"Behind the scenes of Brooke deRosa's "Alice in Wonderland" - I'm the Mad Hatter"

Hello and welcome to Through the Looking Glass, a behind-the-scenes look at Brooke DeRosa's Alice in Wonderland. My name is Corinne Schaefer. I'm a co-founder of Creative Operations and the director behind I'm the Mad Hatter. The great way that Brooke DeRosa has conceived and written the Mad Hatter is that he can work in any musical genre. From musical theater to rock, it works. The musical flexibility in the role really excited us. However, when I heard the music for the first time, I had one man in mind, Bob Fosse. The intro to the piece, which repeats throughout the song, just reminded me of Bob Fossey's choreography, and so that was one of the main influences for me for the video.
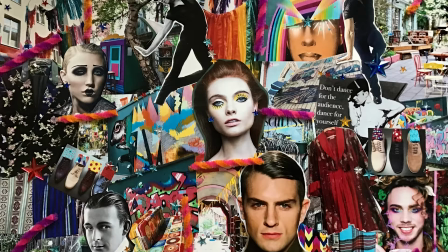Here is my concept board for I'm the Mad Hatter. I'm old school and like to create a collage of images. A concept board allows me to ground my ideas, establish a color palette, and serves as a reference throughout the project. It was important that the Mad Hatter was extremely colorful.
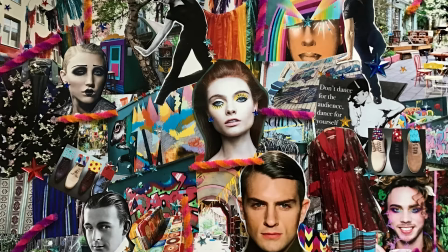Our color palette was bright primary colors and we wanted a mixture of textures and patterns. We combined this with the dark and edgy sensuality of Fosse. For example, the hair and makeup references are a take on the MC from Cabaret.
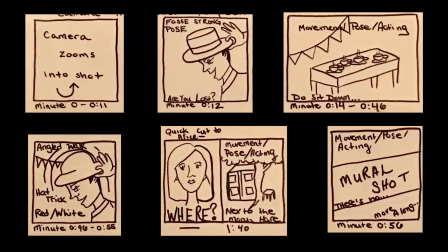In planning the video, I created a storyboard which acts as a visual map for how the video will be filmed. In the Mad Hatter, this was helpful to determine which sections would be choreographed and which sections would be blocked.
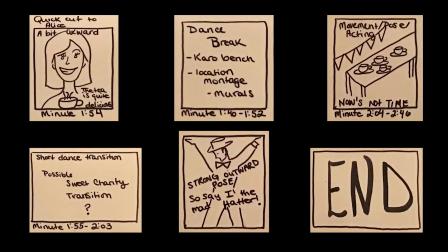To help the choreographer, plan the shots, and for final editing, I always include where in the music this takes place and for how long. You cannot have the Mad Hatter without the classic Mad Hatter hat. In all of the adaptations of Alice in Wonderland that I'm familiar with, the Mad Hatter always has this oversized hat. and I really wanted to come up with something that was unique and different. So in thinking the Mad Hatter is a hat maker, it made sense to me that he would wear multiple hats.
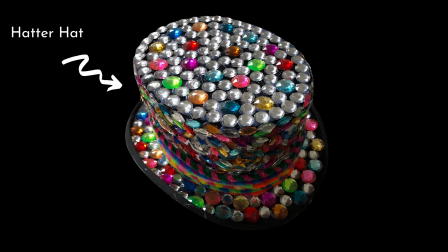And of course, he would have a favorite hat. And for this look, I was gifted a top hat that I covered in acrylic gems with a hot glue gun.
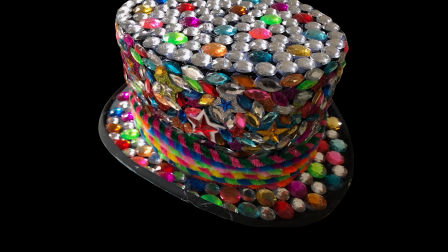The ribbon is comprised of brightly colored pipe cleaners and the bottom rim is painted
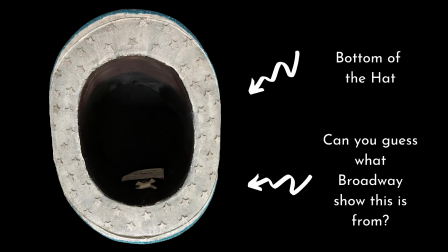silver with additional stars to add a softer contrast than the black original rim.
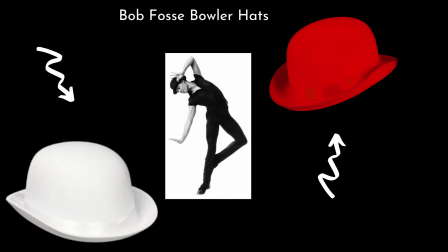In keeping with Bob Fosse, the Mad Hatter's other hats would be Fosse's much-loved and used signature bowler hat.
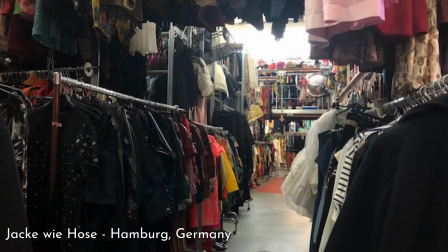The costumes for the video were a mix of borrowed pieces generously donated by Teatanoia Flora and rented pieces from Jakovi Jose in Hamburg.
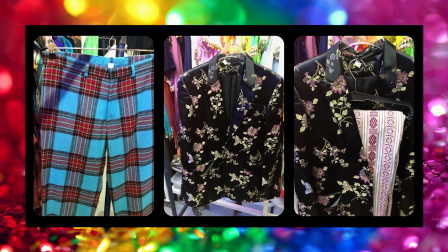Jakovi Jose is like entering a costume wonderland. It is almost overwhelming with the amount of clothes, shoes, and accessories that they offer. It is a great place for inspiration, and we found a lot of wonderful costumes there.
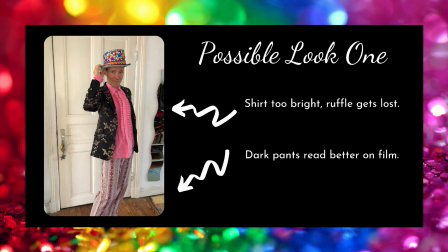It was important that our hatter be stylish, but also unexpected and unique.
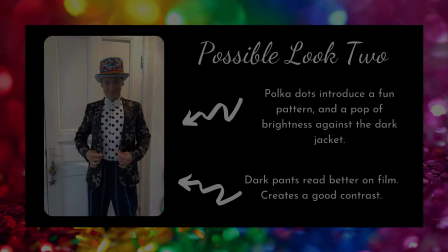And just like with the multiple hats, our hatter would have multiple looks and costume changes.
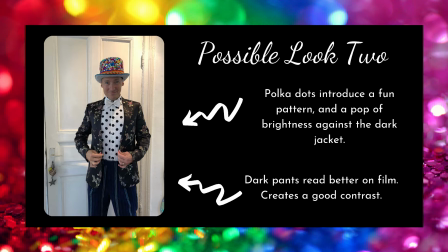We wanted a contrast of colors and patterns that would play well together while not abstaining the performance.
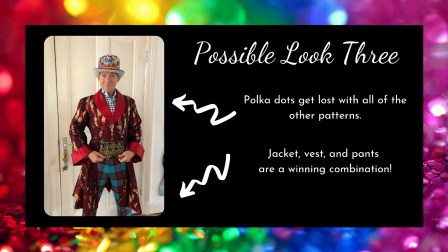I was able to rent multiple pieces so that we could see what worked best on camera.
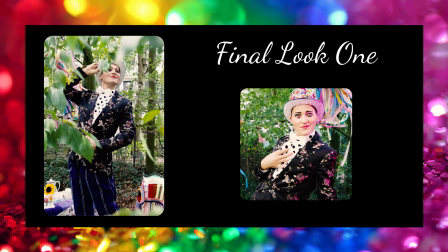Some combinations looked great on the hanger, but fell flat when tried on.
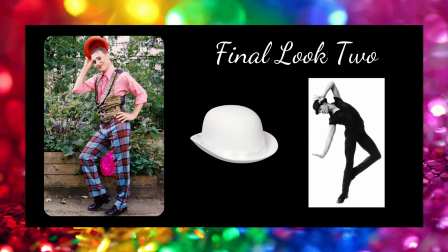Some details didn't read well, and we found that the darker colors, especially with the pants, read better on film.
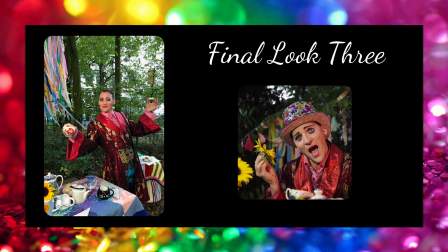In these test photos, you can see the transition as we finalized our final looks for the video.
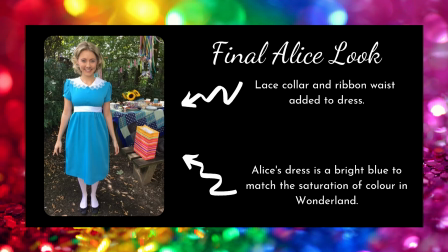Alice's dress was bought by our Alice, Sechelle Beck. We wanted a bright and vibrant blue to match the saturation of color in Wonderland.